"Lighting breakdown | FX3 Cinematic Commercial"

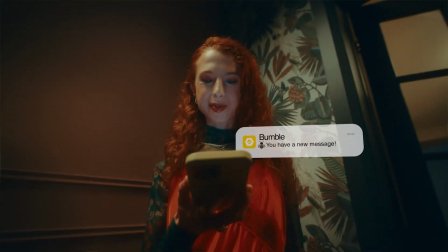[0:00]
We just recently released a spec commercial for Bumble. This was Valentine's Day themed.
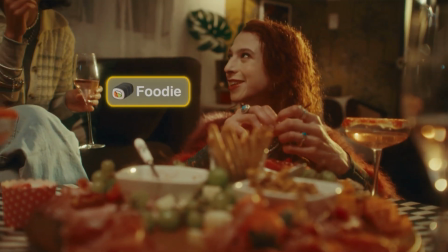[0:05]
I wanted to share some lighting breakdowns on a couple of our scenes. I'm Nicole, the cinematographer and EP for this project.
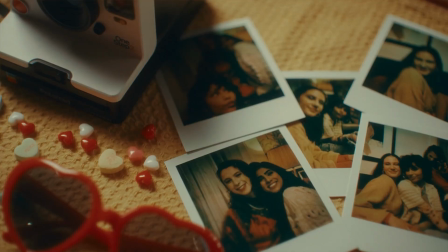[0:12]
Over the last couple years, I've really tried to increase my knowledge and my skill set around lighting. These are a couple of the accounts that I have followed and have tried to learn a little bit from them.
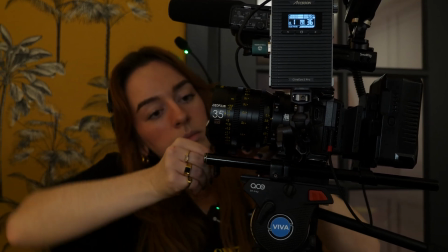[0:23]
Over the entire span of my career, I have transitioned from so many different roles, primarily from videographer to cinematographer.
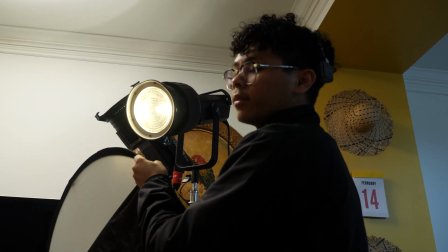[0:30]
There are a ton of differences between these two roles, but the main one that I have tried to focus on is lighting.
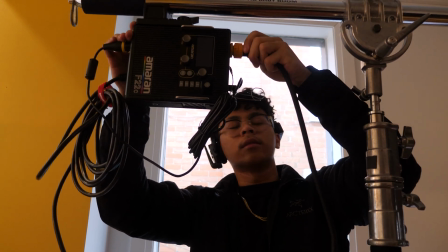[0:36]
I worked really closely with Andre, our gaffer, to try to curate similar looks and feels throughout the entire commercial.
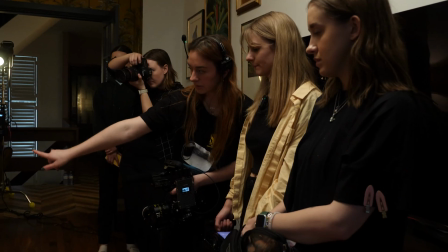[0:43]
The location scout was super key because we actually ended up making a previs through Cadridge.
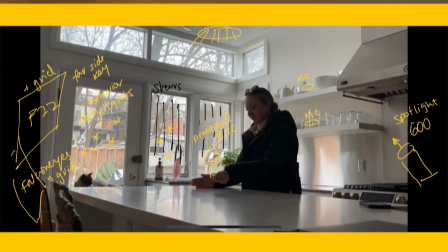[0:49]
I actually went shot by shot from Sid's storyboard, our director,
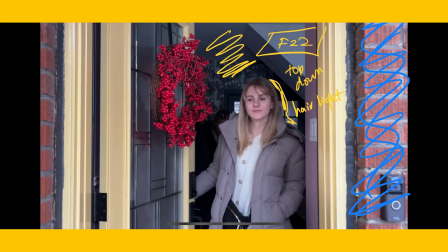[0:54]
and this allowed me to actually map out some of the lighting and some of the tones and levels that I wanted within each shot.
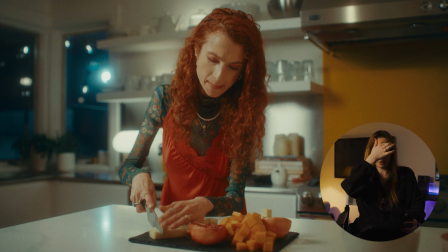[1:00]
This was our establishing shot, so I wanted to make sure that there was a lot of little sparkles and pockets of light throughout that whole scene. Because there were so many windows in this kitchen, we were gonna have to shoot this in the evening so that we wouldn't have to black out,
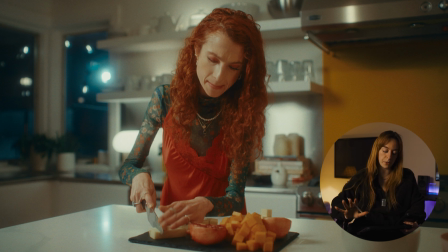[1:16]
make a tent where all of the windows would be covered and we could blast light through it. We just waited for the evening and we did a lot of our living room shots, which did not have as many windows at the beginning of the day.
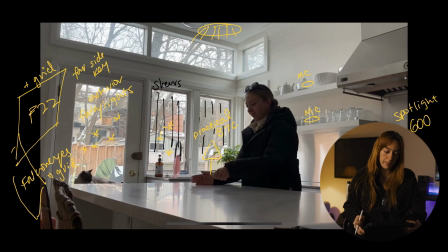[1:28]
So this shot was actually shot on the second half of our day. Compared to our previs, we did a pretty similar job.
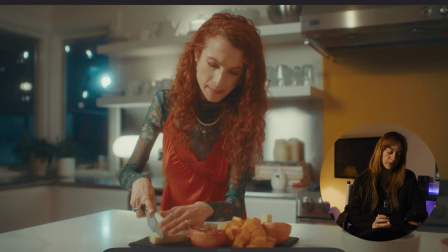[1:35]
One thing that I really wanted to play with were practical lights outside of the window to get that magical sparkly look. So all of these that you can see, these are all just actually string lights that I bought from Walmart.
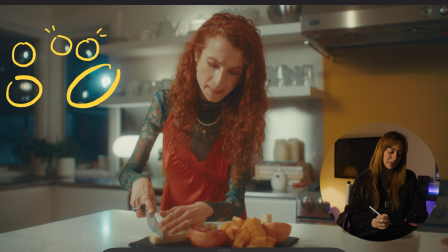[1:49]
They're my personal string lights that I have on my balcony. So I just wanted to make sure that there was some sparkles in the background, get some orbs in there. I definitely wanted a practical lamp here just to give some separation between our talent and the wall.
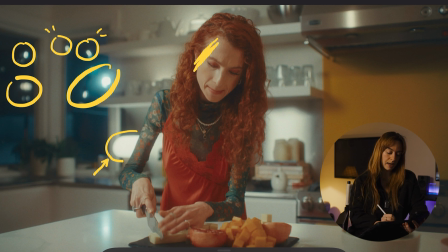[2:05]
What's keying her right now is the F22, which stayed true to the previs. So all of this light that you see on her face here, that is all from the F22.
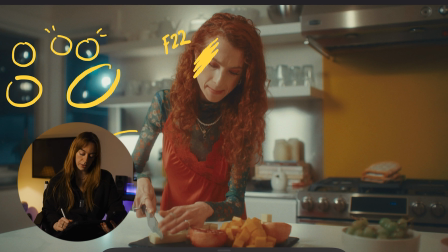[2:15]
One thing that we saw in the location scout was actually this right here. This is actually the same material as this backsplash. So what we asked art department to do, which they so amazingly found, this perfect yellow vinyl kind of peel and stick
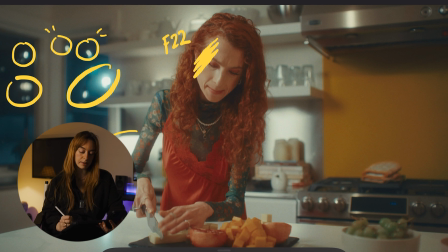[2:35]
wallpaper to go on the back of this so that we would eliminate a lot of the reflections, because you see a lot of reflections in this area right here on the backsplash, and we just wanted to avoid as much of that as possible.
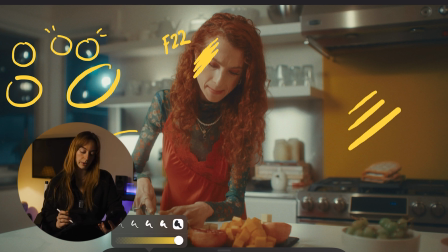[2:50]
This yellow background, this really helped introduce some color into the space as well, because the kitchen is very white, which is great, but for, you know, something punchy, we wanted to introduce some more color.
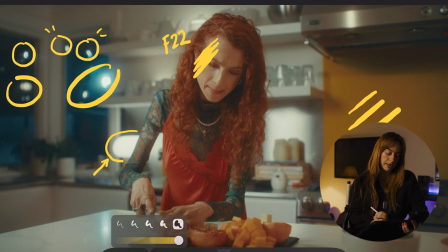[3:04]
So in this scenario, we also had MCs here and here. You can see some little glowing lights behind these shelves. This was also to create some pockets of light and then to get general levels in the room, which honestly,
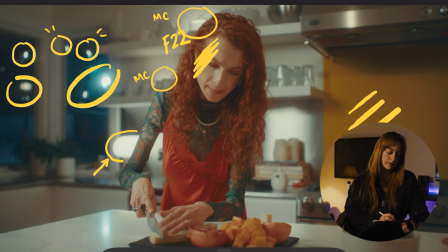[3:21]
because this is supposed to be shot in the evening, this to me is a little bit dark on this side. Oops. This to me is a little bit dark. I think I would have wanted to push a little bit of level into that and maybe make it a little bit warmer inside to contrast with the blue exterior.
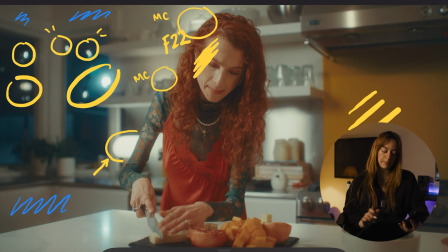[3:40]
What we used was a aperture spotlight mount and we shone it into the ceiling. And so this created ambient levels throughout the whole thing.
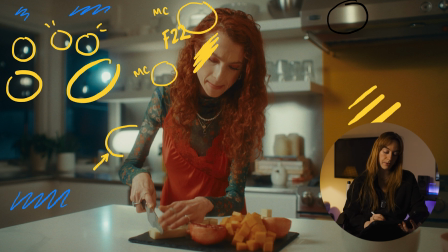[3:49]
This reflection here I could do without, but that is mainly from this F22 that's keying our main talent here.
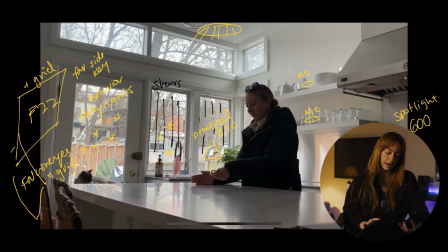[3:57]
And it's pretty, I think it's pretty accurate to what our original previs looked. I definitely did the two MCs. I wanted the practical. Yeah, we nailed this shot.
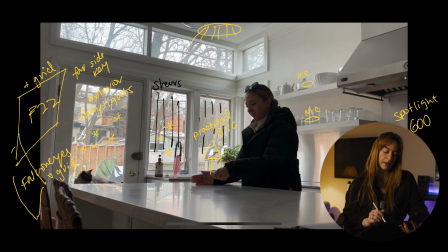[4:09]
The only thing that was different was that on the scout, we were thinking that we would put shears where those windows are, but we ended up not doing that.
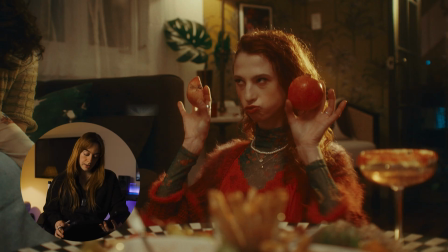[4:17]
And it ended up working out perfectly. Okay, our next shot is this one. Again, our hero, Becca Willow. She's a phenomenal actress, so please, if you are looking to hire anybody, she is your gal.
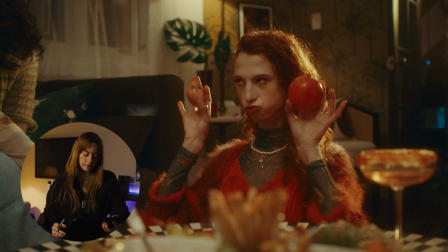[4:29]
She'll give you all kinds of personality and just is so fun and genuine and down to earth, so absolutely loved working with her. So here, all of this that you see on her face, this is all from a top-down F22.
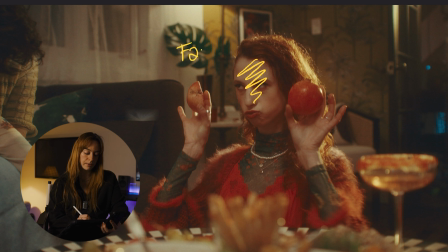[4:46]
So it's another, again, this fabulous panel light coming from above. This light you see here is a practical lamp. So this is just giving some more pockets of light in the background. This that you see here is actually a
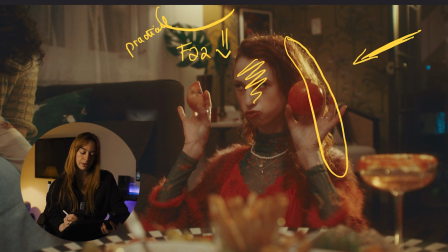[5:04]
spotlight shone on a gold reflector, and that's where we're getting all of this beautiful hair light here. I think it's a little bit strong, but to be honest, I don't really care because that's kind of what we wanted.
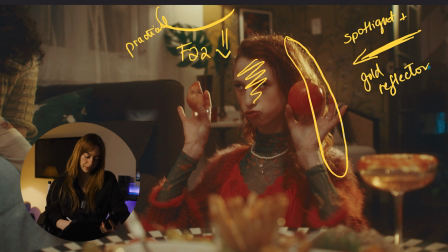[5:18]
We wanted something, even here you can see it on her fingers there. It just gives it a little bit more magic. You just wanted it to feel more inviting and like welcoming. We also wanted to catch some like glimmers on the glasses here.
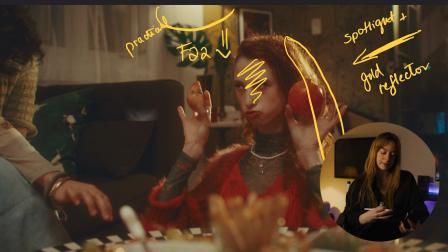[5:34]
So this intense kind of beam of light coming through this side is hitting the back of her and just making her really pop from the background. And I absolutely loved it. I think that was a really good choice. Again, for pretty much all of these shots, we had a aperture 600,
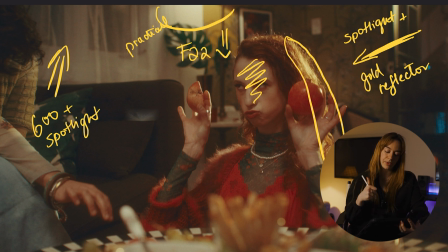[5:50]
I believe, on a spotlight projector up into the ceiling, which you can see here. Honestly, I didn't have a crazy lighting plan for that, but I think we made it work. So very happy with how that turned out.
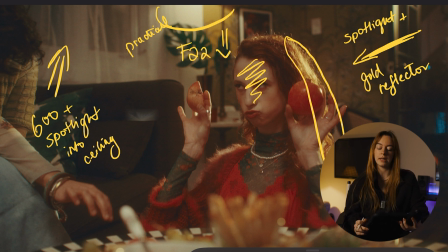[6:02]
The gold reflection was actually, I think, more of an accident as well. It was, let's try this, and it worked very well, especially with her rich red hair. This was definitely in the afternoon, and so you can see here, all of these windows, we have garbage bags on them.
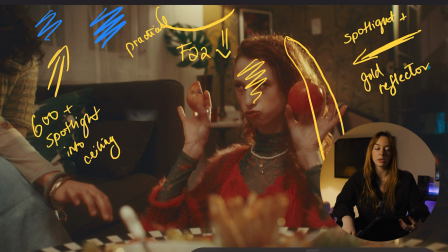[6:19]
So you can buy any black garbage bags at No Frills or the dollar store. We just taped them up, and we put the shears as well over top to try to hide any crinkliness from the garbage bags.
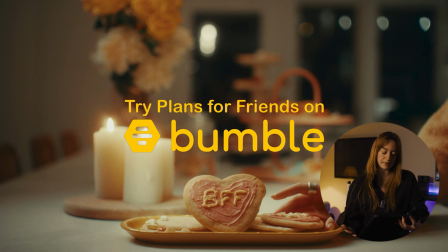[6:33]
And moving on to our final hero shot, this one was actually during one of those moments that I like to call magic moments on set. We actually wrapped pretty early. This was one of our last shots. We had time to experiment, which was very fun.
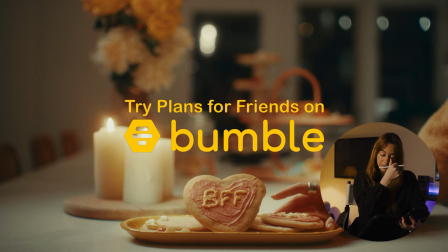[6:48]
We did a lot of experimenting here for placement and props and all of this. So you can see here the orbs come back into play.
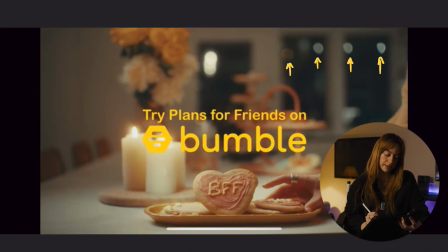[6:55]
These are these little practical lights here, here, here. This, unfortunately, was a neighbor's light, and so we didn't exactly have control over that. If I maybe saw this was actually our last shot of the day, so I was probably gassed by this point.
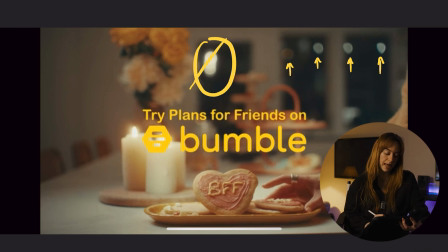[7:12]
But what I would have done here is I would have negged this and put a black floppy outside, and then I would have extended these orbs, and I would have had more practicals glowing that are more separated, because you can see that this neighbor's light here,
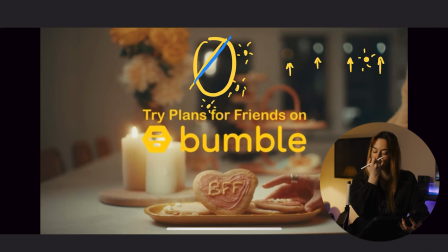[7:29]
the orbs are very close together, and it looks a little bit, I don't know, looks a little bit messy to me. So I would redo this, and I would just neg that out and add some more brighter practicals.
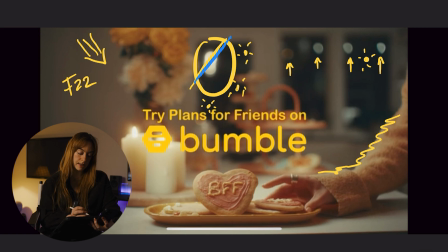[7:40]
The next light that we introduced was the F22, handy dandy F22. Will Bink says that it's Frank's hot sauce because you put that on everything. F22 from this side. So you see a lot of the light just hitting her from the top here.
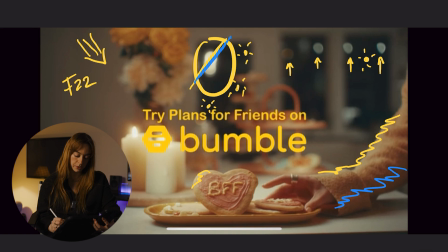[7:59]
You see a lot of shadow on this side, which I think is beautiful. You get a lot of shape and texture to the sweater.
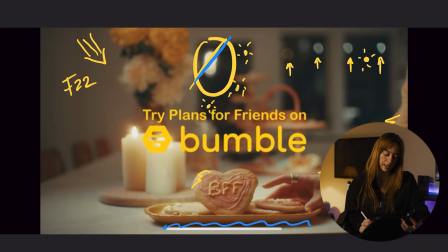[8:05]
You also get a lot of texture in this cookie, and you also get the shadow on the floor here on the table. So once we have this key, we also obviously lit these practical candles.